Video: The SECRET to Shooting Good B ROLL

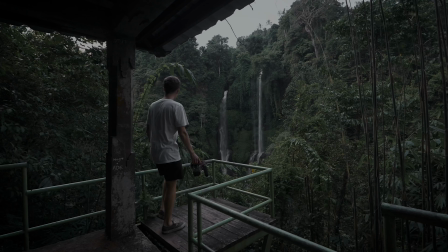0s
If you're ever out taking photos or making videos and when you get to your location, you don't know what to shoot or you're just not feeling inspired, but you still have to create content for while you're there, I have the absolute best strategy for you. I use this simple 3-shot strategy all the time.
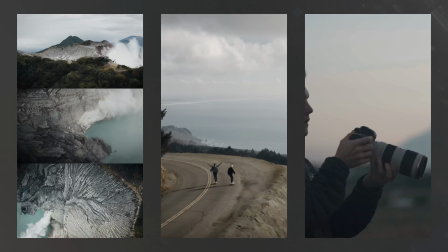13s
And if you look at especially my Instagram work, you'll see this repeating itself over and over again.
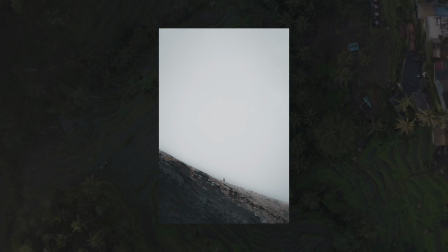18s
This works for both photography and videography, but today I'm going to show you what it looks like for when you're shooting video.
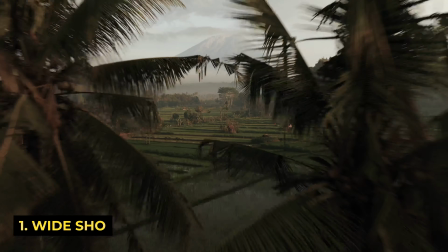23s
So this is the idea. You get 3 main shots: a wide establishing shot to help set the scene, a tight shot to progress the story or help convey a higher level of information, and finally a detail intimate shot to really bring the viewer in and engage them in your story or visuals that you're trying to convey. So now you get the general principle of this strategy. Let's head out on a sunrise mission and see how this looks in the field.
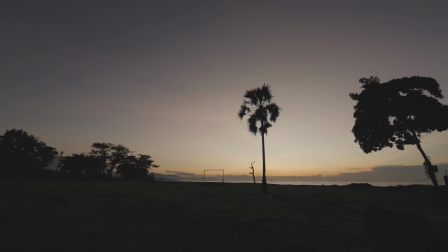Here we are on the east coast of Bali, a nice little sunrise spot just on the beach here. It's absolutely stunning, and if you'd like to know the top 36 locations to go shoot in Bali, covered in painstaking detail, go check it out in the link in the description. I've just released something called the Bali book.
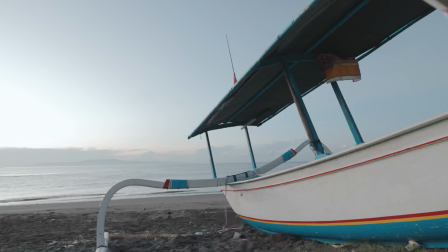69s
It's an in-depth photography guide to Bali. It's definitely worth checking out if you're coming. So we're going to be covering 2 spots today to show you that this works anywhere and everywhere.
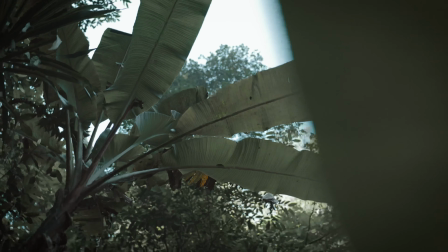78s
But first up, let's start with the wide shots.
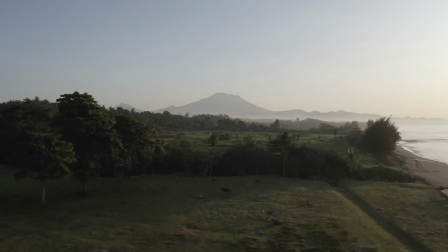80s
Here we're looking for wide shots that include people, key landmarks to set the scene, revealing shots, drone shots, or any other shots that add to setting the scene.
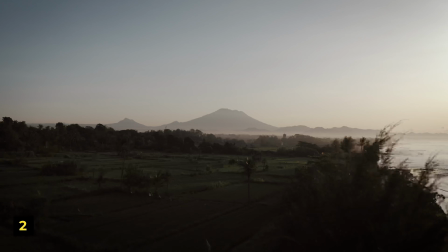88s
Let's set the vibe and let the viewer know where we are. Moving on to the tight shots. Now we're looking to snipe out some key features.
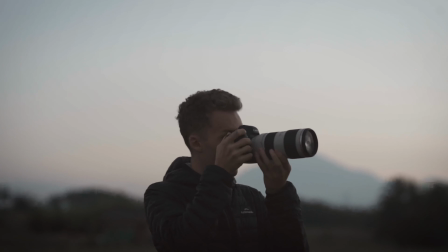95s
This is best done with a tighter zoom lens, but it's totally up to you on how you interpret this.
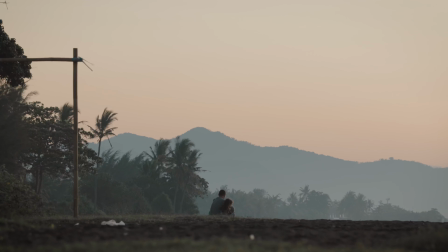100s
I get tight shots with my drone all the time, and the key to this is really focusing on individual features of the scene.
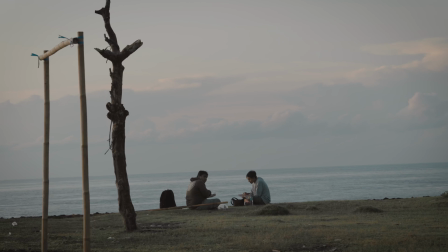105s
Whether that's a wave, a specific person or group of people, a large defining key landmark you can focus in on,
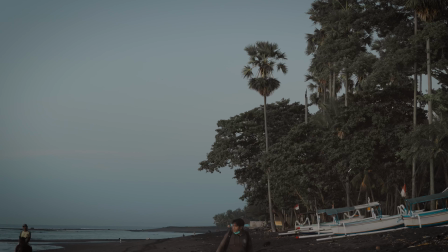112s
here we're aiming to bring the viewer closer into our video or photo. And then finally, moving on to the detailed shots.
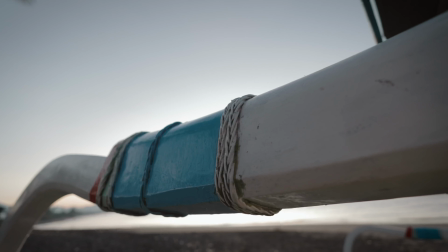118s
Get creative with this.
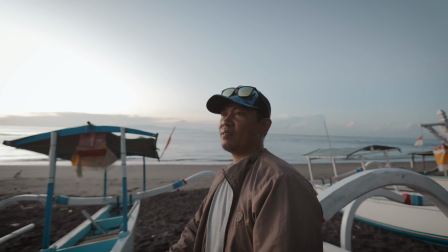119s
Look for textures, light rays, hands doing things, people setting up things or pulling things down, emotions on faces, the list goes on.
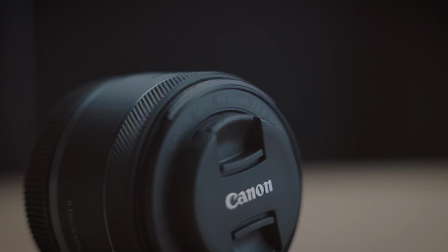127s
Just because these are detailed shots doesn't mean you need to shoot them on a macro or a zoom lens. My 16mm 2.8 prime lens captures some of the best detail shots I've ever shot.
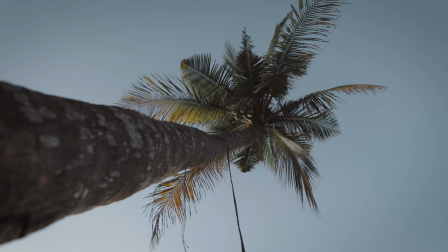135s
I'm actually shooting a lot of the detailed stuff today with the 16mm as I love wide detailed shots. I've got more than a wide variety of shots that I know I can use when I go home and I start editing this video, that I'm going to have more than enough to cover my needs. But that wraps up things at the beach. We're now going to head over to the waterfall, and I'm going to show you once again exactly how this works and break down exactly what kind of shots I would get and what kind of shots I'd probably leave out. Anyway, let's jump on the bike and let's get to this waterfall.
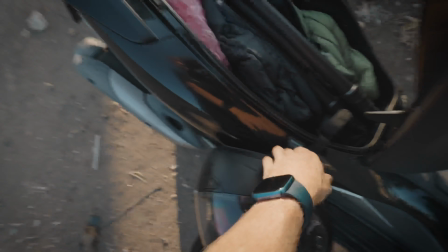All right, so here we are at Tibumana Waterfall, and on the way here from the beach, I kind of had a thought that maybe that whole beach situation with the beautiful sunrise and the open, vast landscape with Mount Agung in the background might have just been a little bit too easy to show you guys what's going on. So this waterfall is going to be much more challenging, especially because I don't have a subject and I also don't have a tripod to shoot myself. So this is great because I want to show you guys that you can get these shots literally anywhere you go, and regardless of the situation, who you're with or who you aren't with, you'll be able to get these shots and you'll be able to leave satisfied every time you go out and shoot.
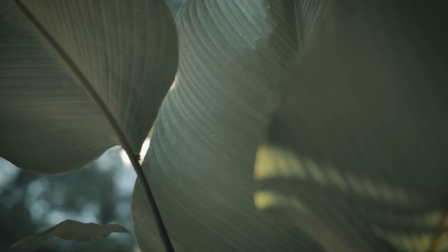205s
So this waterfall being a much tighter, smaller area, this really limits our options. So it's time to get creative with what we can shoot down here.
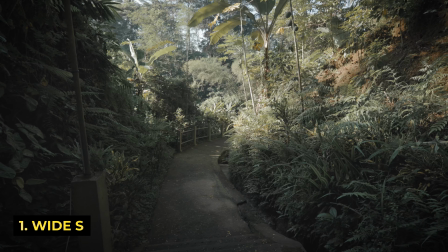212s
The wide shots are more or less pretty similar here as we're setting the scene the best way possible.
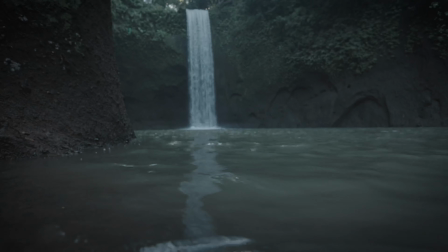216s
Let's look for leading lines and things we can shoot through to really engage the viewer.
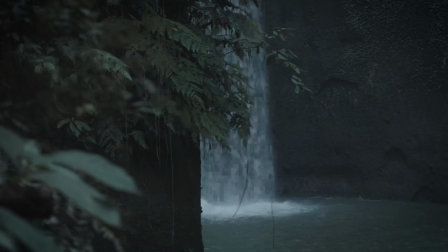220s
The tighter shots can be a little bit more challenging, especially if you don't have a subject or where you're going is pretty quiet, just like today.
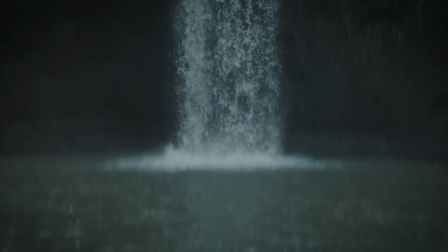226s
But still, we're looking for big details we can focus in on, and if you're using a tele lens, definitely zoom in and begin compressing more of your shots to make things look much bigger.
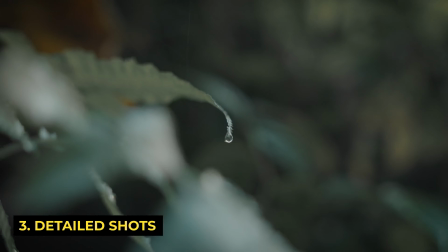235s
And by far the easiest shots to get down here are the detailed shots.
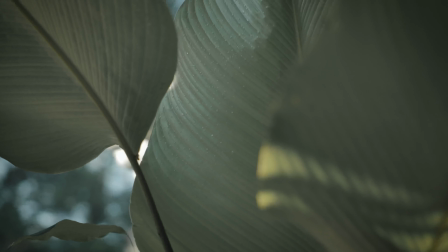239s
Since we're so close to everything here and we are spoiled with the amount of textures, plants and water, you name it, these were a breeze to get. And there we go, that wraps up Tibumana Waterfall.